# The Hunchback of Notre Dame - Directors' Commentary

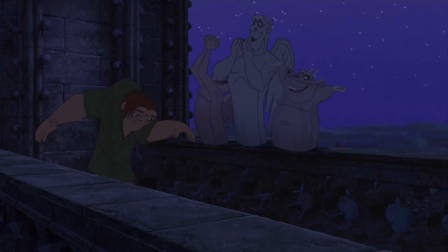(41:35)
Used to be a joke here where Hugo said, Hey, hey, the hunch is back. the power of the tower but uh it didn't seem like it fits yeah
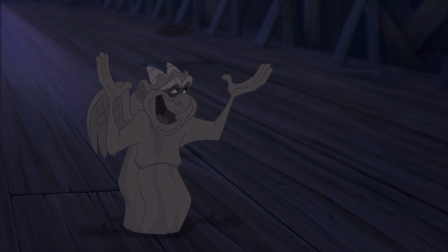(41:48)
this is one of my favorite mary wick's lines mary was mary was she was such a trooper yeah bringing out that you know the such a wealth of experience she had i mean she told us a story that that uh her first job in uh was in theater was margaret hamilton's understudy on
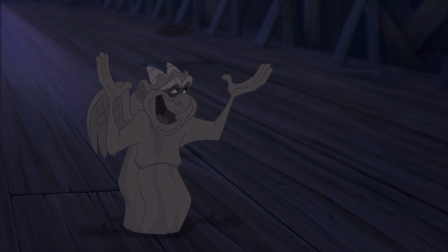(42:05)
broadway she she went way back, spanned several generations of showbiz history. Vaudevillian.
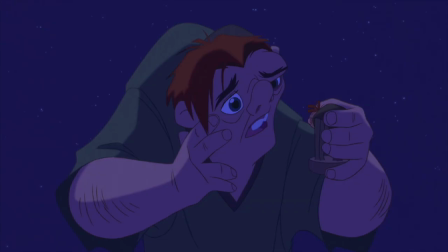(42:11)
Great lady. Interesting bit about this particular song. We actually had Tom Hulse singing it in a higher key, and we went back, even after the animation was done, and had him sing it in a slightly lower key.
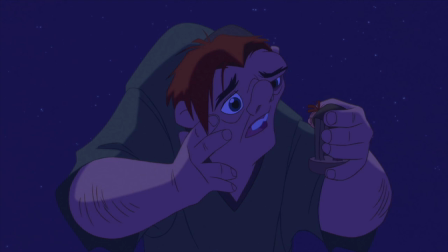(42:26)
It didn't sound like Quasimodo. Way up here. It was a real high and sweet, but a little too much of a choir boy vibe off of it, and we decided that that maybe if we lower the key a little bit, it was actually Chris Montan's suggestion.
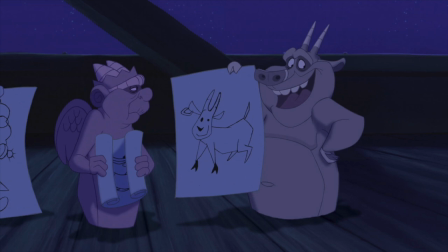(42:40)
It might sound a little more like the character. We also put some jokes in here after we previewed it once or twice. We found it could just use a little leavening here and there. It was a beautiful sequence, and Brenda Chapman had boarded this, and we all fell in love with it from the first storyboards.
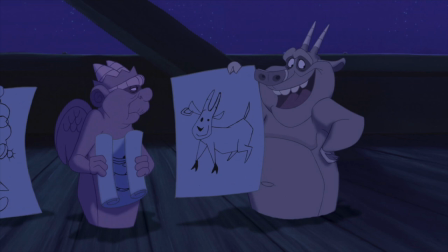(42:54)
But when we previewed it... There was a bit of a twitch and squirm factor. Kids were running around. Yeah, that we needed to kind of lessen, so we decided to add a little bit of humorous counterpoint with the gargoyles particularly this this uh bit here we hope brenda forgives us big laugh right there
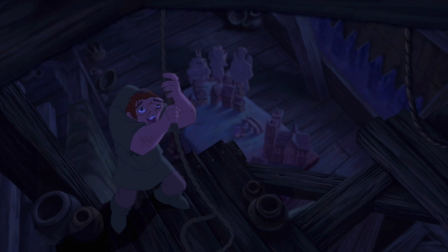(43:13)
but i still think this is a beautiful sequence the music is gorgeous the art direction dave really outdid himself i love the blue light the backgrounds are beautiful lisa keen and her group and uh of course the camera pan here is one big long continuous pullback one long pan that was It's actually
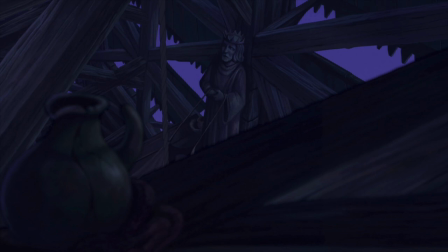(43:30)
our favorite Chinese restaurant, one long pan. It's delicious, love the egg rolls.
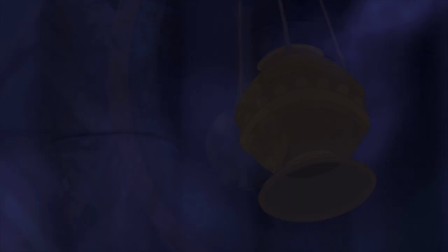(43:37)
It's a tricky little transition that we worked on for about six months and finally ended up with this. It took forever.
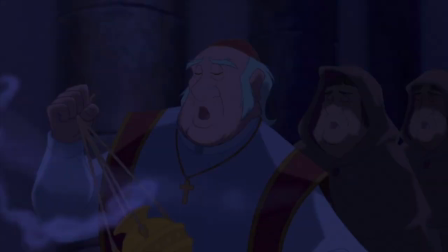(43:42)
We had to match the speed of the clapper to the speed of the swinging incense sensor.
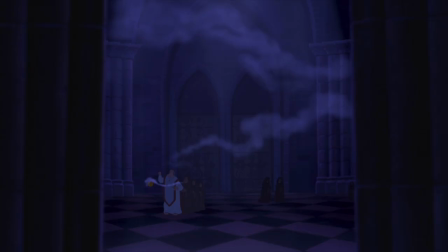(43:48)
If you've tried at home, you know it's very difficult. It's beautiful effects, Chris Jenkins and his guys. Gorgeous incense up in the air. Stephen took an actual mass for this. Yeah. he worked a mass into this song.
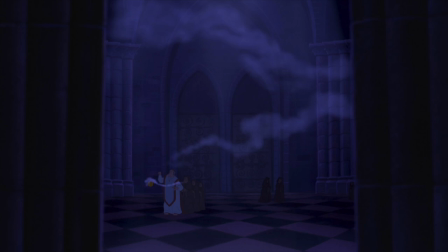(44:04)
This is all real Latin mass chanting but the Latin is 100% real.
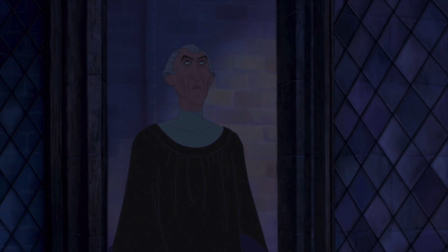(44:10)
Authentic. Authentic. Authentic Latin. For your viewing pleasure. Leads us into a part of the movie which is a personal favorite of all of ours I think. Yeah, this is the Hellfire sequence which was fairly controversial. Are we allowed to say Hellfire?
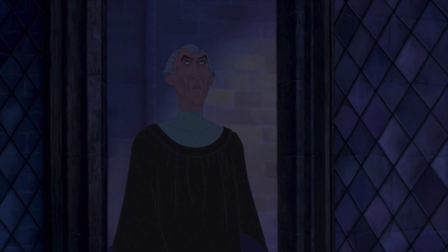(44:25)
But very important to the entire very important in staying true to the spirit of Victor Hugo.
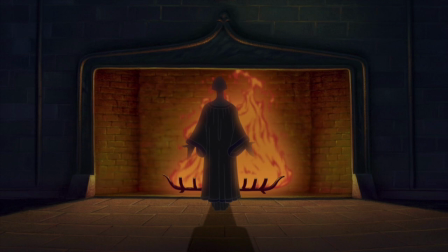(44:33)
The torture that Frollo feels over being drawn to this gypsy woman, even though it goes against his belief, was dramatized so effectively by this great song by Alan and Stephen.
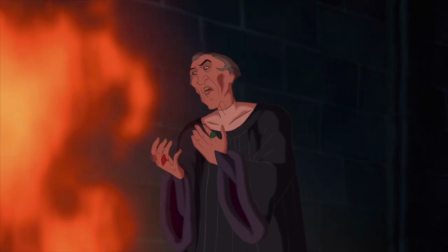(44:42)
I think some of the best animation possibly ever done by Kathy Zielinski, who really took this whole sequence under her wing and animated all the Frollo's in this area. She really shepherded this through. Yeah, it's a real showcase for Kathy.
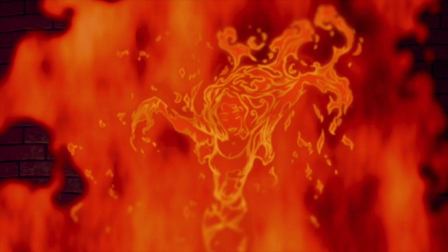(44:58)
the effects department really knocked themselves out too chris jenkins took this scene himself he felt this was really important chris was our head of special effects and he and i went through every frame making sure that it was uh it was suitable for all ages yeah making sure that esmeralda was fully clothed even though she's portrayed as a fire spirit
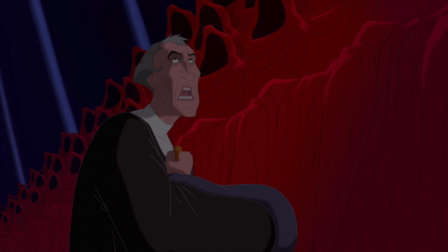(45:22)
and this uh paul and geton britzi uh storyboard this whole sequence and it turns into kind of Mr Frollo's nightmare here. Mr Frollo's wild ride is what we called this. We encouraged Toilet and Gaetan to kind of go very far out and make this kind of a demented fantasy of Frollo's.
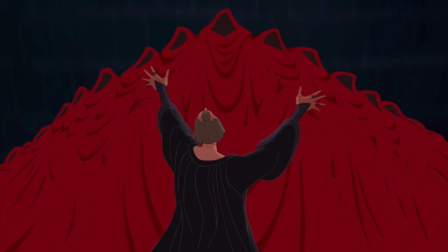(45:37)
And they took us at our word. They locked themselves in their office for like two weeks. And then they came back with this board that was in color.